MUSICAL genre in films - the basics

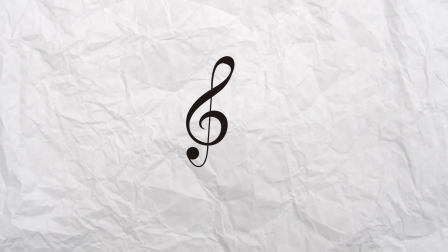Musicals. A musical is a play or a film where music, singing, and dancing plays an important part in entertainment and storytelling.
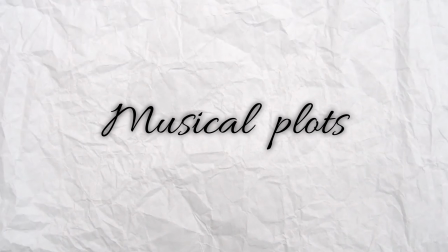Very common plots for a musical are about characters struggling in a hard time,
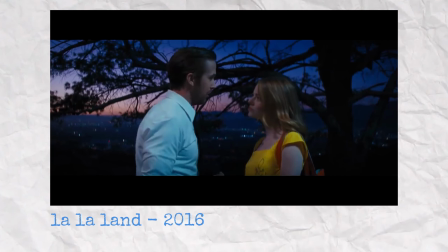finding love, or a coming-of-age story where they're trying to find out who they want to be in the world.
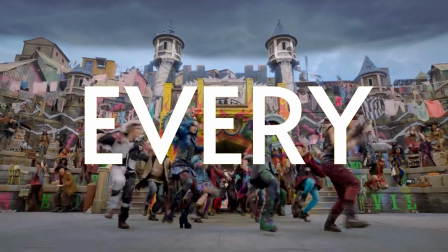This is also known as every Disney channel
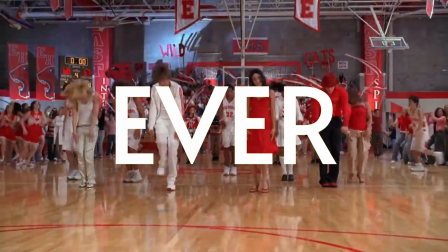movie ever. But also most musicals.
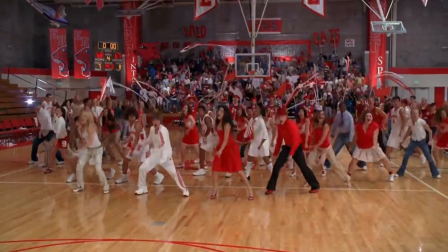As I said, plots are very generic in these type of movies and straightforward. They're just trying to entertain you with music in between.
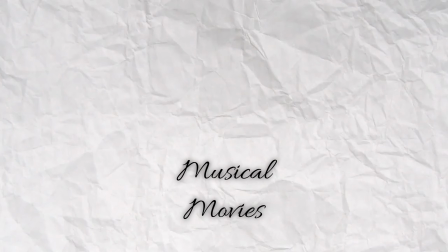Some examples of musical films are The Muppets, La La Land,
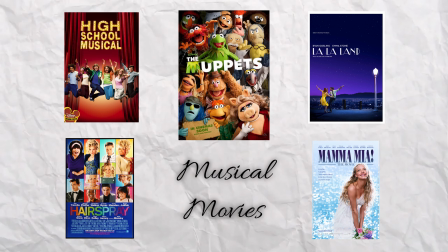High School Musical, Mamma Mia and Hairspray. Characters and tone.
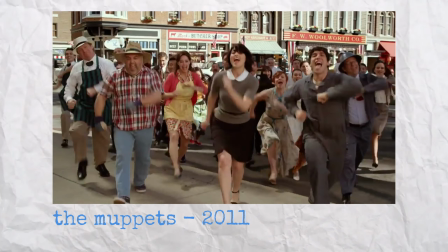Musicals are normally ensemble cast films, so it has a huge cast that does a lot of dancing and singing numbers,
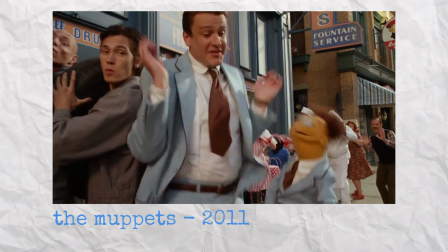but little to none character development are done on these background extras, because all the focus is on the main cast,
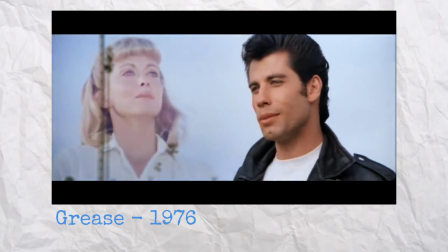normally being a man and a woman who are the leads, who will eventually fall in love,
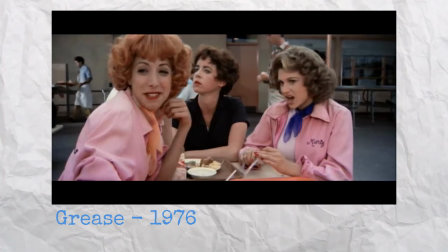and the group of friends, which is full of a bunch of wacky characters with wacky dynamics.
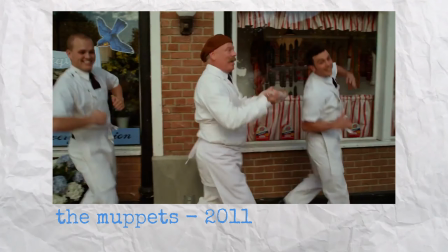Music is all about having fun and a good time, which is seen by the set and costume design.
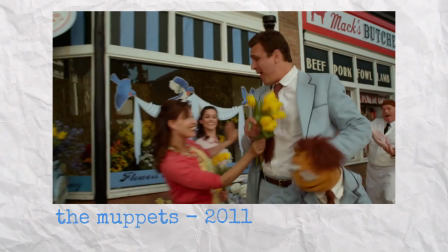All of these movies have brightly lit shots with happy gleeful characters,
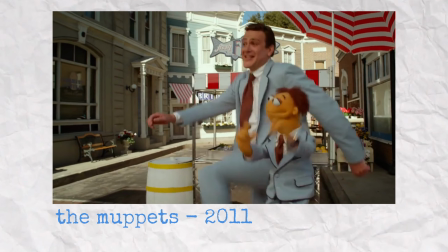plus a strong use in primary colours when set decorating, to emphasise the theme of happiness in a brightful day.
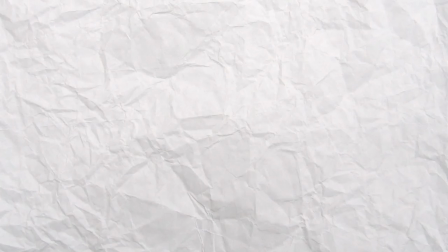Cinematic style. Like every film in the musical genre, the basic close-up, medium and wide shots are used,
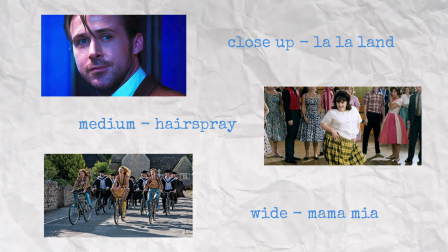but it is most common to have a wide aerial shot captured from above, normally by a crane.
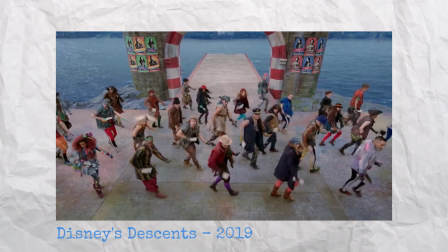The wide aerial shot records the whole cast dancing in unison,
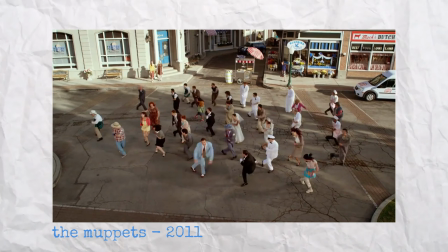normally from a bird's eye view, which is seen a lot in films like La La Land and The Muppets.
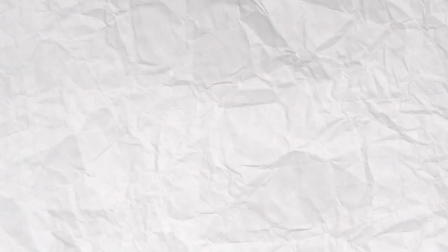A very common shot that is also used is a one take.
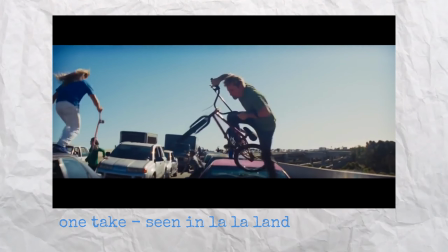A one take is where the camera moves simultaneously throughout the scene without cutting once or having secret hidden cuts within it.
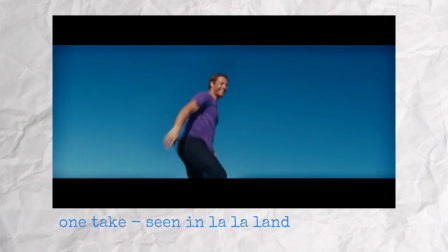This allows a sense of spectacle and magic to take place when watching
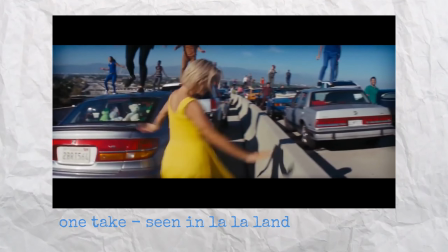because it seems like was a expertly crafted and choreographed dance with no imperfections.